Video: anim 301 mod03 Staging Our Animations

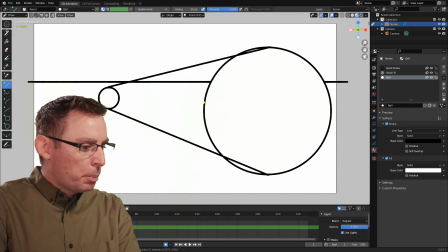497s
That middle pose,
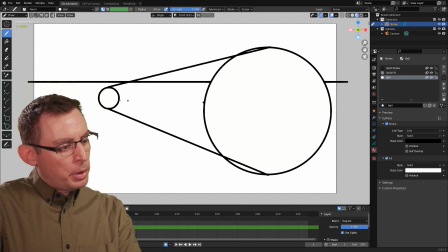499s
often, people think, well, it's just going to be the in-between middle pose between the small sphere and the big sphere, it's going to be right here in the center.
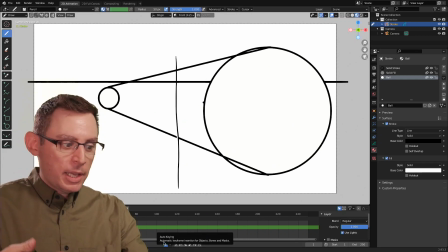508s
Well, it's not, actually. Here's a way for us to test it. Let me show you. We're going to go back to our line tool. We're going to use some perspective lines to help us figure out where the middle pose is in perspective.
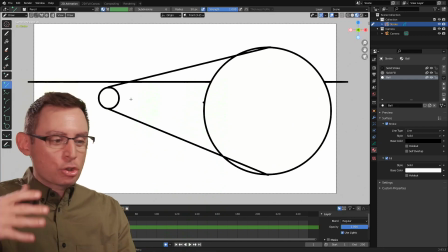520s
This illusion of depth is going to give our audience a tremendous connection to what it is that we're animating,
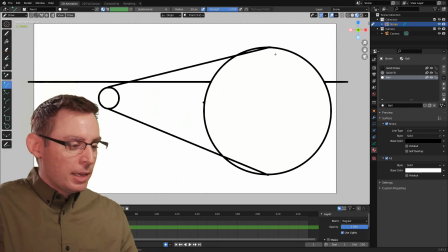527s
but sometimes it's a little bit tricky to start figuring out how to draw it. Let me show you a great little trick. This time, we're figuring out the location of the ball in the middle of its movement path. This time, we're going to go from the top of the sphere to the bottom of the small sphere.
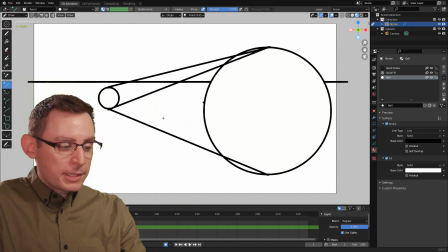546s
Then we're going to do the exact opposite. it. Once again, we're going to go from the bottom of the sphere, of the big sphere, to the top, right about there, of the small sphere. And at the intersection of those two lines, so right here inside of the frame,
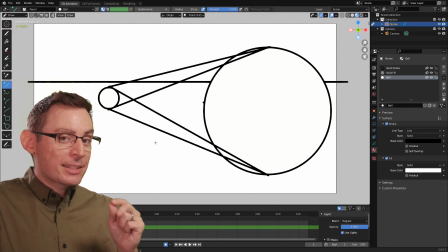562s
that's going to be, that's the middle spot for our ball.
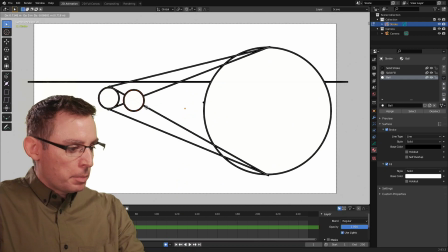567s
That's that mid pose. Let's just duplicate that drawing. I'm going to put it right there in the middle, hit the S key to scale it up.
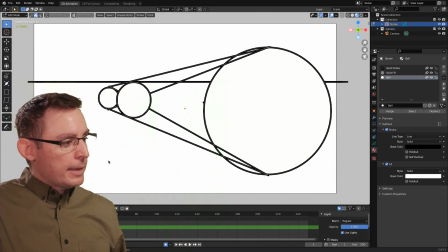576s
And there it is. Pretty cool, huh? Now we can start to see that this is the first pose. This is the second pose. Well, what's that third pose right in here? What's that third jump going to look like? Well, let's do the exact same thing with our intersecting lines one more time. Let's go back into draw mode.
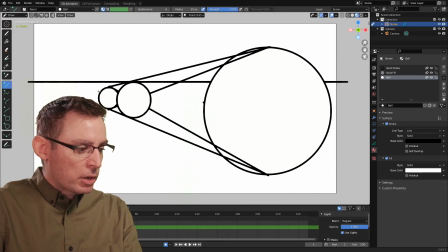592s
I have my line tool. In this time, we're not going to go, we're not going to have intersection lines going to this guy way over here, okay? We want those intersection lines beginning from that middle ball.
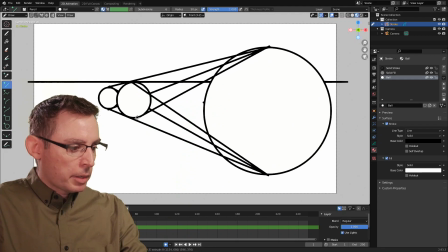606s
Something like that. There we go. Same tops to bottoms. And then once again, we get a middle line.
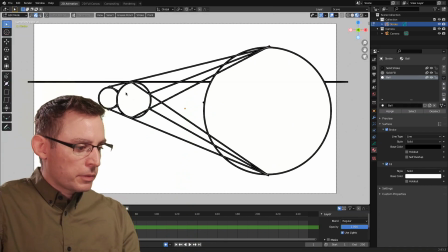614s
Cool, huh? Let's grab our sphere. Shift D to duplicate it. I'm going to put it kind of in the middle and scale it up just like we did last time. And as you can see now, we're getting a much stronger result here.
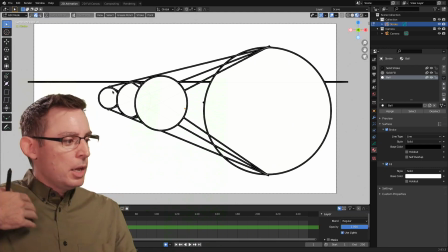628s
We're starting to get a good sense of the spacing of the drawings to create this illusion that is going from the background to the foreground. This is an excellent way to lay the foundation for the staging of our actors. I always like to think of the objects inside of the scene as little actors, right?
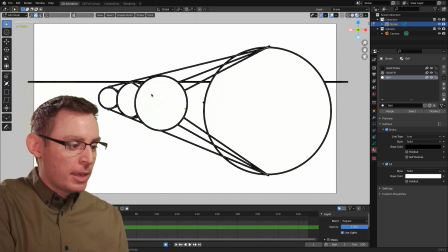643s
And I get to direct where they're going to produce the illusion that I'm after. So the staging of our animation is super important because it creates depth.
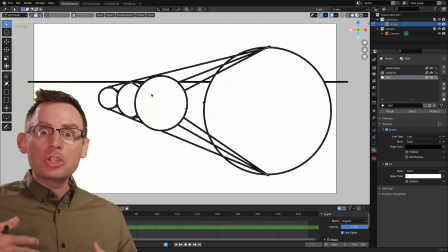651s
It creates drama. It creates that emotion within inside of the scene, all elements that our animation should be infused with so our audience is really digging the animations that we create.